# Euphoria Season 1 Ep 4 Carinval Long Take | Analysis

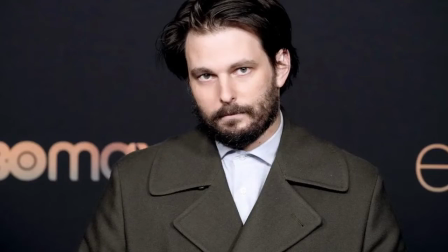[0:00]
In episode 4 of the first season of HBO's Euphoria, created by Sam Levinson, we get the sequence which introduces the audience to the setting the episode will take place in.
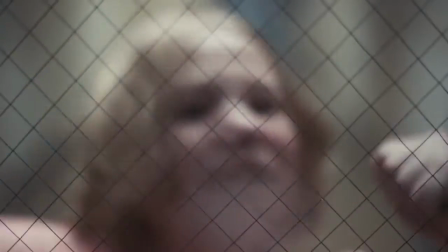[0:07]
The show explores high school teens navigating sex, drugs, trauma, social media, and how it affects their relationships with their friends and loved ones.
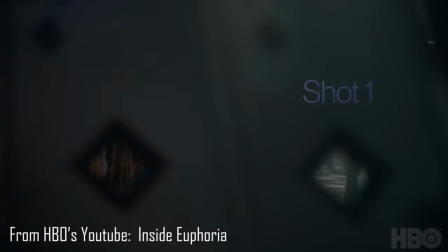[0:15]
The sequence features a 2-minute long take that is actually 5 different shots. So why do it in one take?
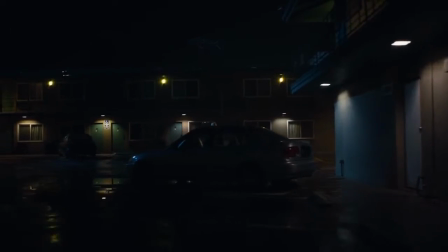[0:20]
Other than the fact that it looks cool, 2 primary reasons long takes are often used are information and atmosphere.
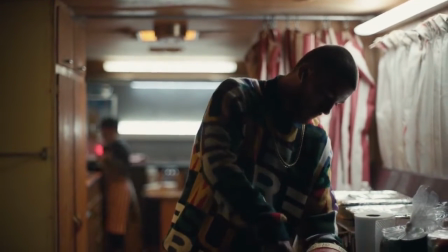[0:26]
Let's look at the start of the shot. Cinematographer Marcel Rev starts off the shot, creating a sense of anticipation.
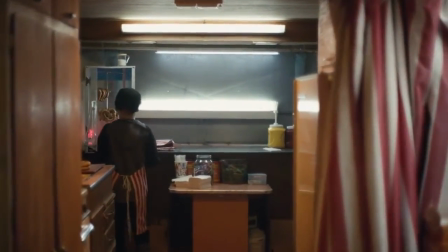[0:33]
Using camera movement, the camera slowly pushes into the truck window.
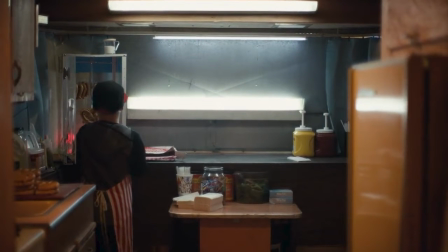[0:38]
The window takes up most of the shot, drawing our attention to it, and leaves us wondering where we are.
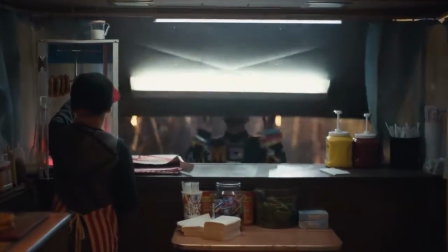[0:43]
Then Fezco opens the window to reveal the colorful lights and swirling rides of the carnival.
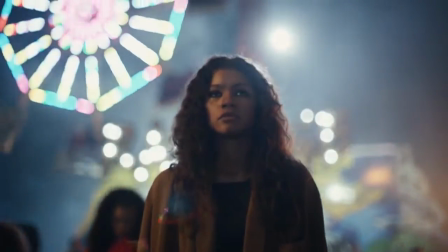[0:48]
Now we know where we are. The shot reveals the colorful lighting of the carnival, helping to ground the more surreal lighting used to highlight characters' emotional states,
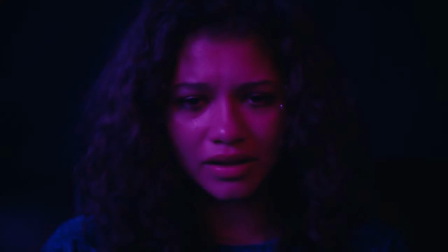[0:56]
a method Levinson has utilized over the entire course of the show.
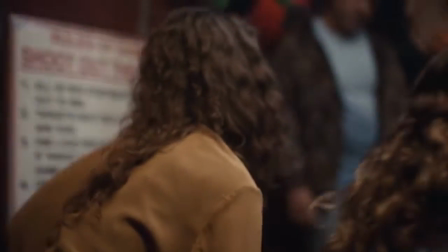[1:01]
Here we get one of our first transitions from one character to another without them relating to one another.
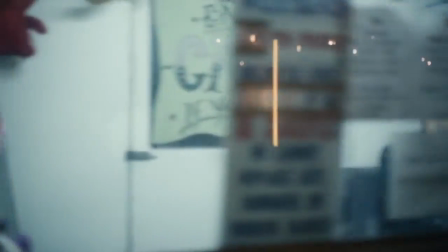[1:06]
We get a lot more of these later in the shot. Levinson uses his long take and consistent camera movement to show how interconnected these characters really are.
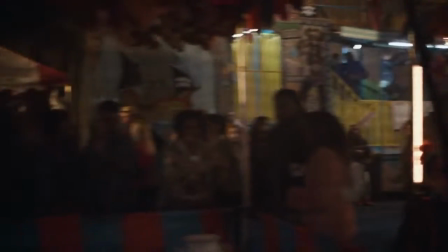[1:15]
This carnival helps to capture this drama of high school by placing all the characters in a place where they could bump into each other at any moment.
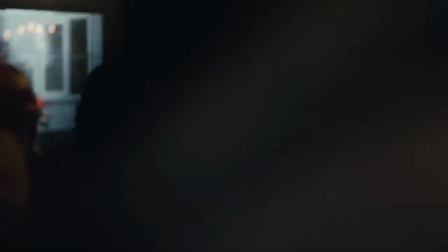[1:21]
The shot utilizes long dolly tracks, as does the rest of the episode in the series. This movement helps show how high school life is always moving both physically and emotionally.
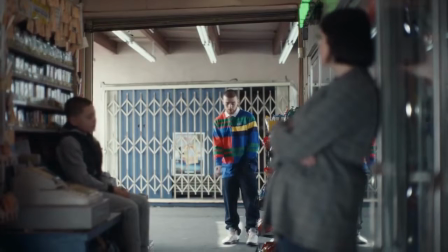[1:30]
In these smaller communes of people, your drama will end up connecting to someone else's.
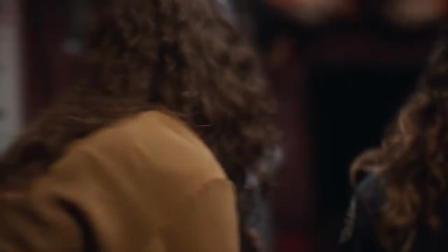[1:35]
In this shot alone, we see Fezco and Rue near each other after having a falling out where Rue was desperate for drugs that Fez wouldn't sell to her.
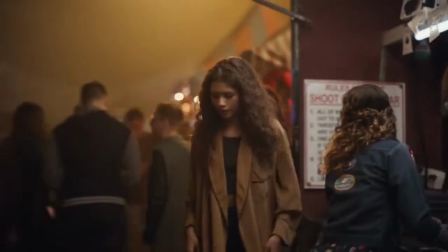[1:42]
If this was done in a cut, we would lose the sense of flow and connection the shot creates.
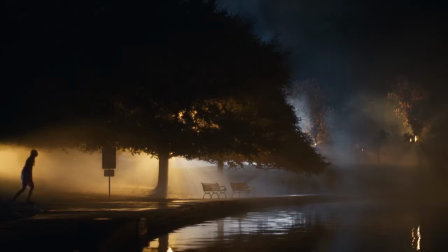[1:46]
You could think the carnival is large enough to allow these characters space from one another, but Levinson reveals this simply isn't the case.
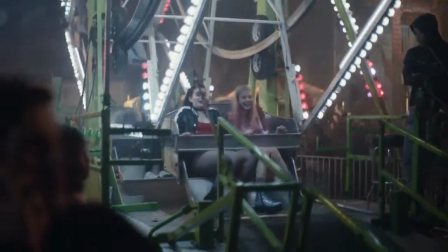[1:52]
This lack of space is the drama the show runs off of.
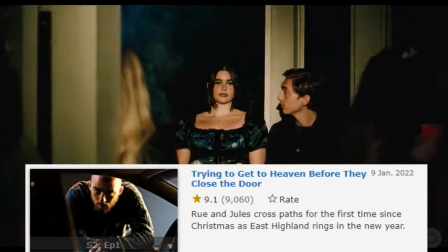[1:55]
The highest rated episodes all have our characters come together in one location because they live in a small suburb where, despite their problems with one another, they cannot escape each other. Here we get confirmation that Jules is here at the carnival.
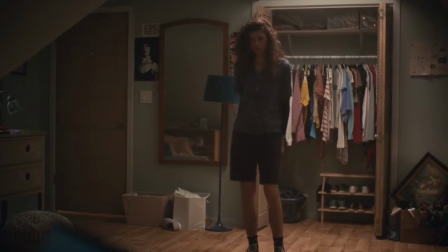[2:10]
Rue and Jules aren't exactly solid and their relationship was becoming less platonic,
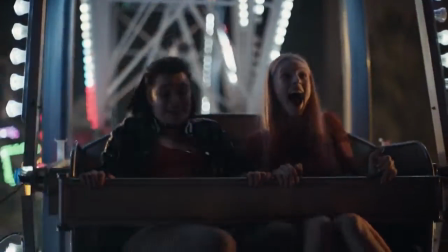[2:14]
but they start the episode apart, confirming a tension between Jules and Rue after Rue kissed Jules last episode.
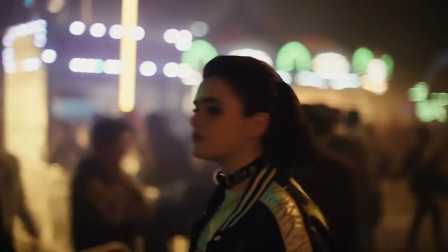[2:19]
The choice Jules makes to go after Rue, leaving Kat, who came to the carnival with her, shows her forgiveness and love for Rue.
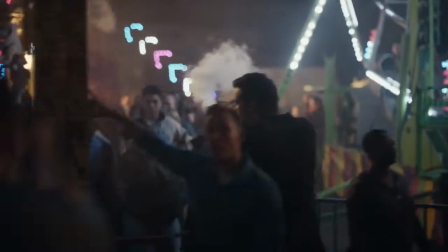[2:27] With this Ferris wheel or that Ferris wheel.
Here we understand who Maddie has been talking to and the tensions between her and Nate.
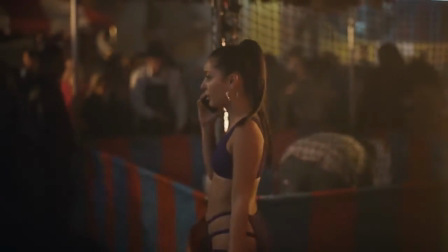[2:34]
The shot already shows us how Maddie is dressed confidently and extravagantly, which dismays Nate as this is a community event for his family.
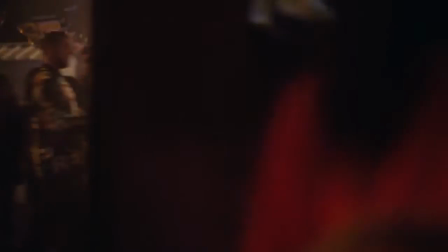[2:42]
This idea of community is shown through the long take, as it can find almost all of our main characters without exploiting the power of editing to jump across the space.
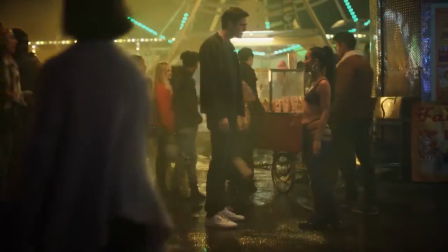[2:50]
The long take stops for the first time to center the episode's main source of tension that will affect Nate and Maddie for the rest of the season, as well as everyone else who goes to East Highland.
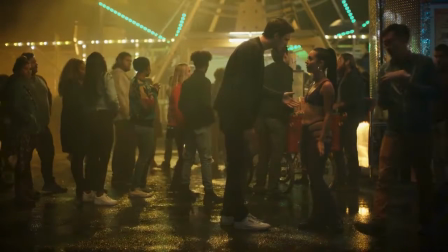[2:59]
The abrupt stillness not only makes the conversation easier to focus on, but holding on the wide angle in the long take shows the lack of intimacy of this moment.
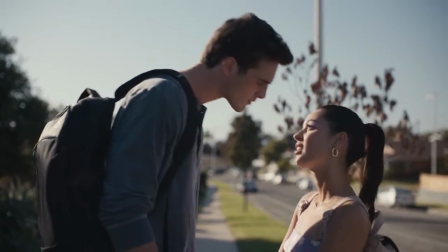[3:07]
The framing of it also shows how much taller Nate is, which in some ways plays into the reality of their physical relationship, as Nate can and desires to control Maddie physically.
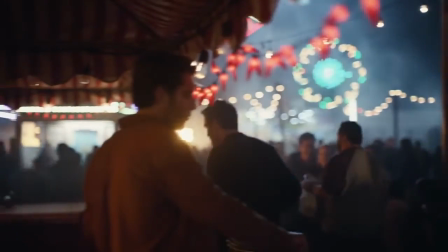[3:16]
Maddie, of course, rebels against this, and the long shot later sets up where Maddie can fight back against Nate's controlling temper.
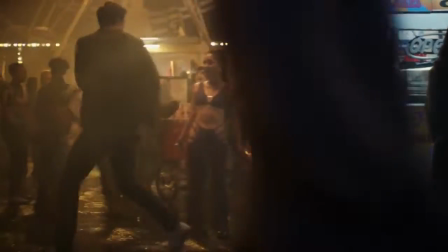[3:22]
Continuing the long shot of their conversation forces us to watch the misogyny thrown at Maddie in this scene.
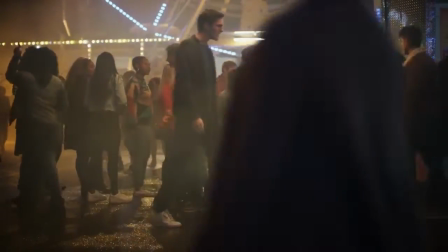[3:27]
Combined with how it's framed, it shows the lack of intimacy as we watch this toxic relationship continue to play out without a cut to give us any sense of relief.
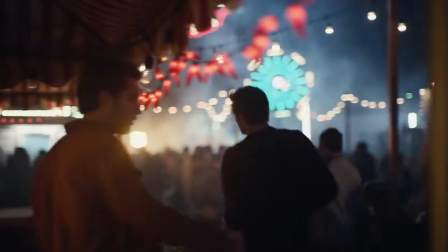[3:36]
To finish the long take, Levinson establishes the presence of Cal.
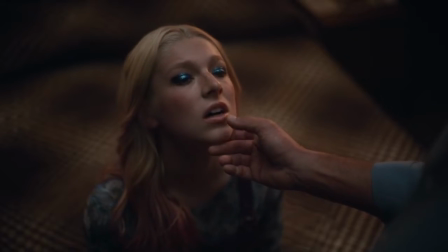[3:39]
This continues to increase the dramatic tension as we know Cal and Jules had a sexual encounter and neither of them would want to be revealed to the world.
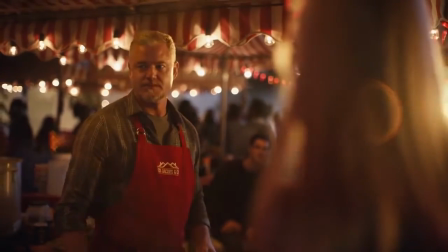[3:46]
But Cal, as someone who's now committed an act of pedophilia, will be especially tense when Jules orders chili from their booth later in the episode.
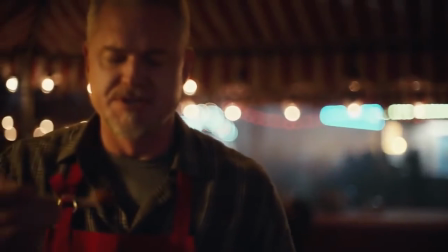[3:53] You asked me, she's a distraction.
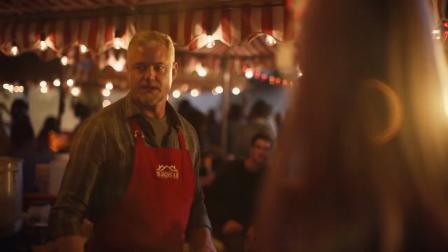[3:56]
This line is a great use of situational irony, considering how distracted Cal will be by Jules simply asking for a cup of chili later in the episode.
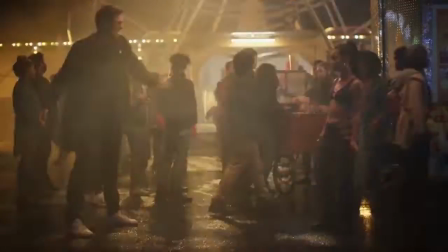[4:03]
And the long take sets this all up by establishing the presence of the chili booth that Cal's family has set up.